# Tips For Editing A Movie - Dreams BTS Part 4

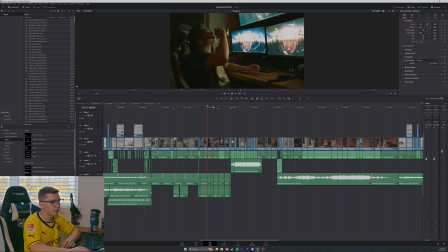24:58 And then in the scene that follows, you kind of feel the character pushing against that,
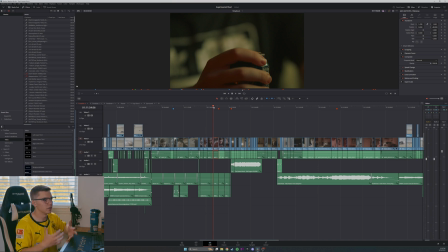25:03 pushing against this slow, relaxed, like thinking about stuff, essentially. It's the character wanting to speed things up, and that's reflected then in the workout scene where he's working out, he's doing all these things constantly, but at the end of the workout scene, what do we get? This really long shot,
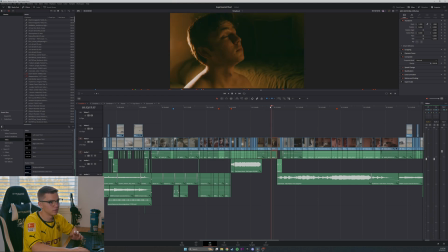25:20 a couple cuts here, but then two decently long shots as well. This one in particular I really want to focus on because this is, again, a little bit longer than you usually would hold on a shot, and it just helps to really make the audience realize that,
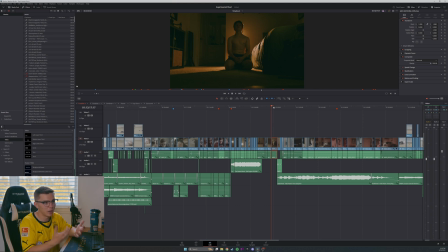25:36 like, this is a moment. This is a time where this character is thinking about something we don't know entirely what, and that's up for you to decide. That's up for you to think about. But it's these slower moments, and it's these moments where we just let the sequence breathe, and we let the audience breathe, that can really help humanize and connect us to the character, because the pacing of the editing, especially in a movie where you don't have dialogue, and you can't have the characters talk about how they're feeling, the editing hugely influences how the audience feels about the scene, and then their perception of the character, and in turn, what they think the character is thinking about and how they're feeling. And so by changing the pace of the scenes in the first half to the second half, it really helps to show the audience, okay, there's a change going on here, and the main character is going from this very fast-paced, like, life is getting thrown at him, and there's so many things going on, and he's trying to, in a lot of ways, avoid his problems and avoid, thinking about them. And then anytime that it does slow down, and anytime there is a moment to breathe, you really feel that.
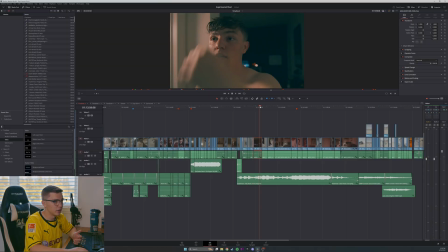26:44 And then we get this sequence where, again, it follows that trend of these longer takes. And as we can see, especially, just look at this sequence. Look at how long some of these shots are held for, and it really just helps the audience sit with the scene
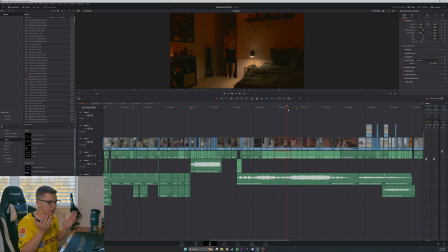27:04 and connect with the main character and feel his perception of time, his perception of reality right now, because sometimes it's how it is. Sometimes time feels like it's sped up. Sometimes it feels like life is happening in a million miles an hour, and there's other times where it's slowed down and you're really having these more intimate moments and having these moments of,
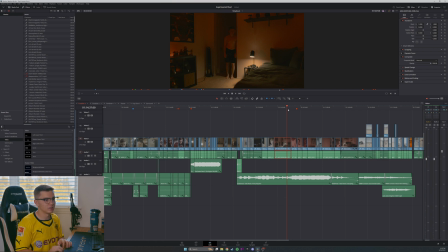27:24 reflection and just thinking, and it's just beautiful. And I was super happy that I was able to represent that through the editing and through the pacing of the editing.
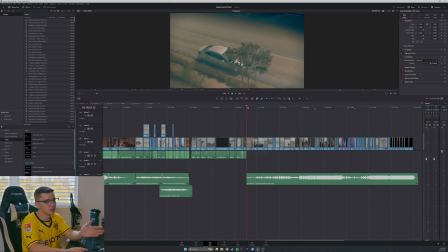27:34 And then one thing I really like is the final sequence is, in my mind, a bit of both. You get some longer shots, but it's not too long, and yet there's still a lot of different shots, there's a lot of different angles, there's a lot of stuff going on, but it doesn't feel too fast,
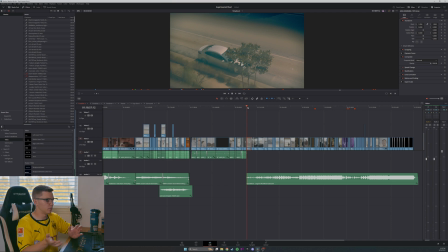27:50 it doesn't feel too slow, and so we go from the start of the film, where you've got these fast-paced edits, to the middle of the film, where things have kind of changed and you slow down and you allow the audience to feel that shift. And then by the end of it, it's kind of found its rhythm,
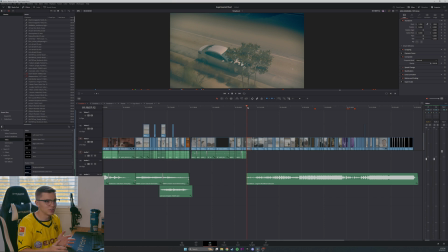28:08 and it's reflective of the character finding his own rhythm and finding his own path, and finally kind of figuring out what he needs to do to get past what he's going through. And with that being said, that is all I have for you today. This is the final installment. This is going to be a long video. I can already tell I haven't started editing it. I know this is going to be long. It's going to be beefy, but I'm super excited about it because there's a lot of different elements. I could have talked for probably twice as much time if I went into full detail on every little thing, but I hope this gives a good overview and a good idea of all the things that went into the editing of this film. So with that being said, thank you so much for watching, and I will see you in the next video. Bye-bye for now.